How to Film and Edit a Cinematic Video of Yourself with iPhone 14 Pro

Now, something else to consider once you have your music is to edit to the beat.
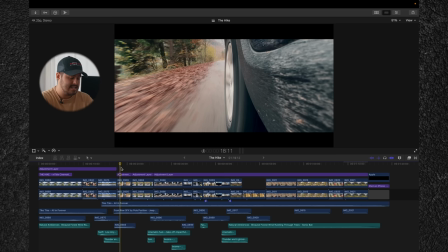26:48 So what I mean by that is when I play this clip back,
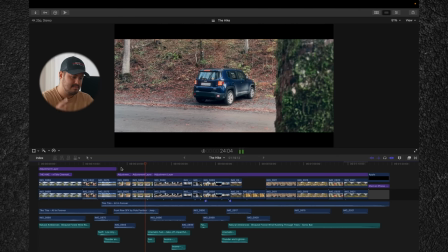26:55 there's a cut over there. And as the beat comes, I turn off the lights. So let me play that back. Boom. And again, as you can see, I step out of the car to the beat.
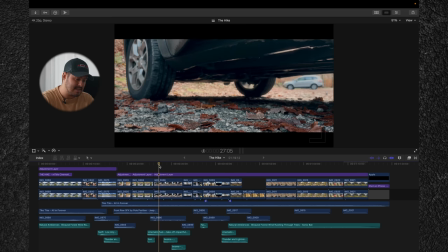27:08 So let's play that back again.
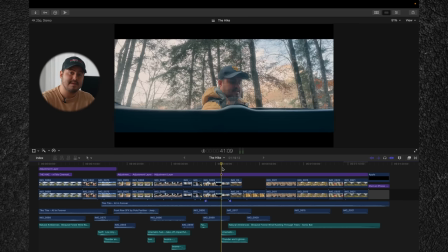27:14 Okay. And sometimes you can also edit offbeat to also make it more interesting for the viewer. So for example, over here, see, people would expect that I would cut on that beat, but since I didn't do that, it sort of keeps the interest of the viewer.
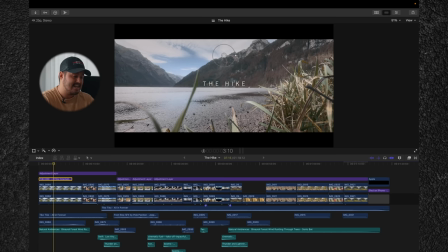27:33 So the next thing I did is I added a title to my video, and the title I'm using is from Motion VFX called M-Title Cinematic. Motion VFX creates some of the best plugins in the world. I will leave a link in the video description below if you're interested. And using a professional title plugin like this one just makes your video look more cinematic. And the great part is that it comes with all different kinds of title animations once you have it. So I highly suggest you take a look, as I use them for most of my videos, especially travel videos that I create. Now, since most of the shots were taken on a tripod, it can get a little bit boring as there is no camera movement involved, but there is an easy fix to make your locked off shots look more dynamic. All you have to do is fake your camera movements in the edit. There are different ways to achieve this. You can pan across the frame, or what I like to use most often is applying a zoom in or out on the subject. And you also can add fake handheld movement to your static videos, which also adds extra visual interest, as if someone would be holding the camera.
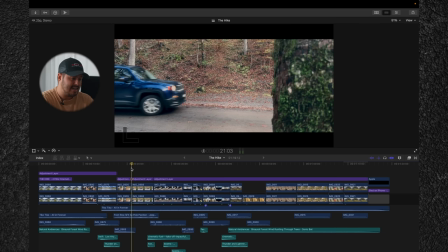28:44 So for example, in this video, I added a slight zoom in, which allows the viewer to focus their attention even more on the car. And then in the second shot, again, I added a slight zoom in.
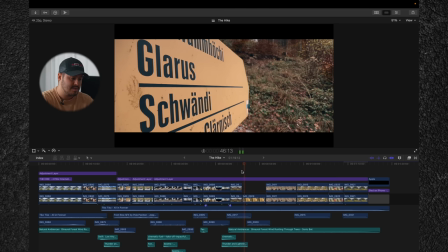28:59 And then in this shot, I added a pan, which goes from left to right, which is also really nice.
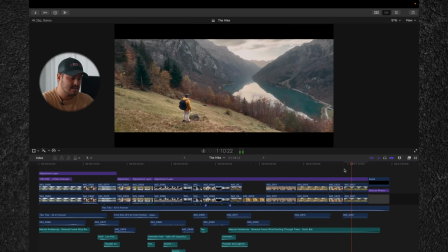29:07 And then for the last shot, I added a zoom out to let the viewers know that the scene is ending.
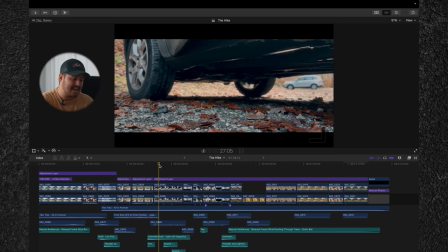29:15 And in this clip, I also added a camera shake as I step out of the car.
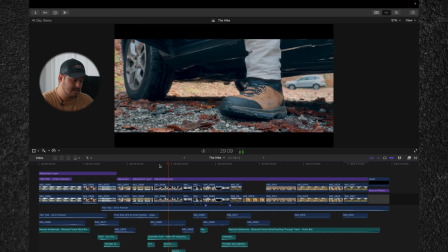29:20 So when I play back, you'll see boom, boom, which makes it even more dramatic.
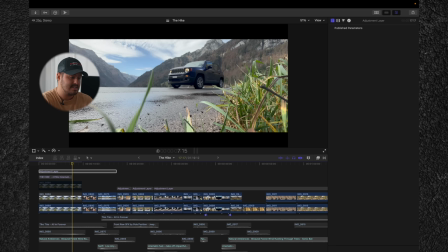29:27 So the next thing I did is I color graded each of the clip. So this is how it looks like straight out of the iPhone's native camera.
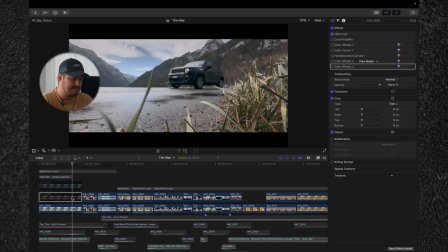29:35 And after color grading, this is how it looks like. As you can see, it looks way more cinematic. And I'm not going to go through the entire process of how I color graded this clip, because that's a video for itself.
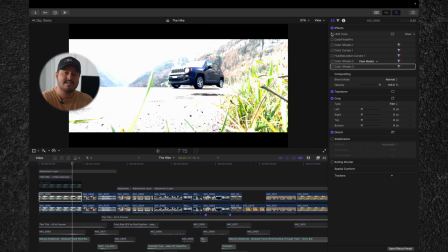29:49 But basically what I did is I first converted the HDR clip to an SDR clip
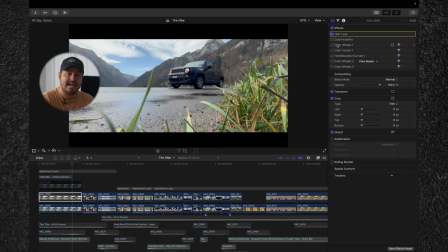29:57 using the HDR tool inside of Final Cut Pro. After that, I adjusted the highlights, midtones, and shadows. And then I made sure the white balance is correct. And then in this curve, I also raised the shadows to make it look a little bit more vintage-like.
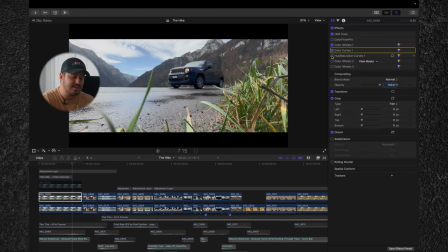30:15 Then I adjusted the hue and saturation. So I made these leaves over here less saturated, and also made the sky a little bit more teal. And then I added a vignette to help the viewers focus on what's important.
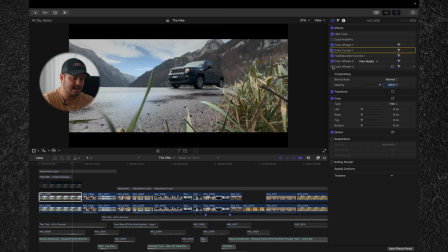30:32 And then last, I added a look to my video, and I actually used one of my own LUTs, which is the orange and teal look, to make the image pop more. If you're interested in getting my premium mobile LUTs, the link will be in the description below.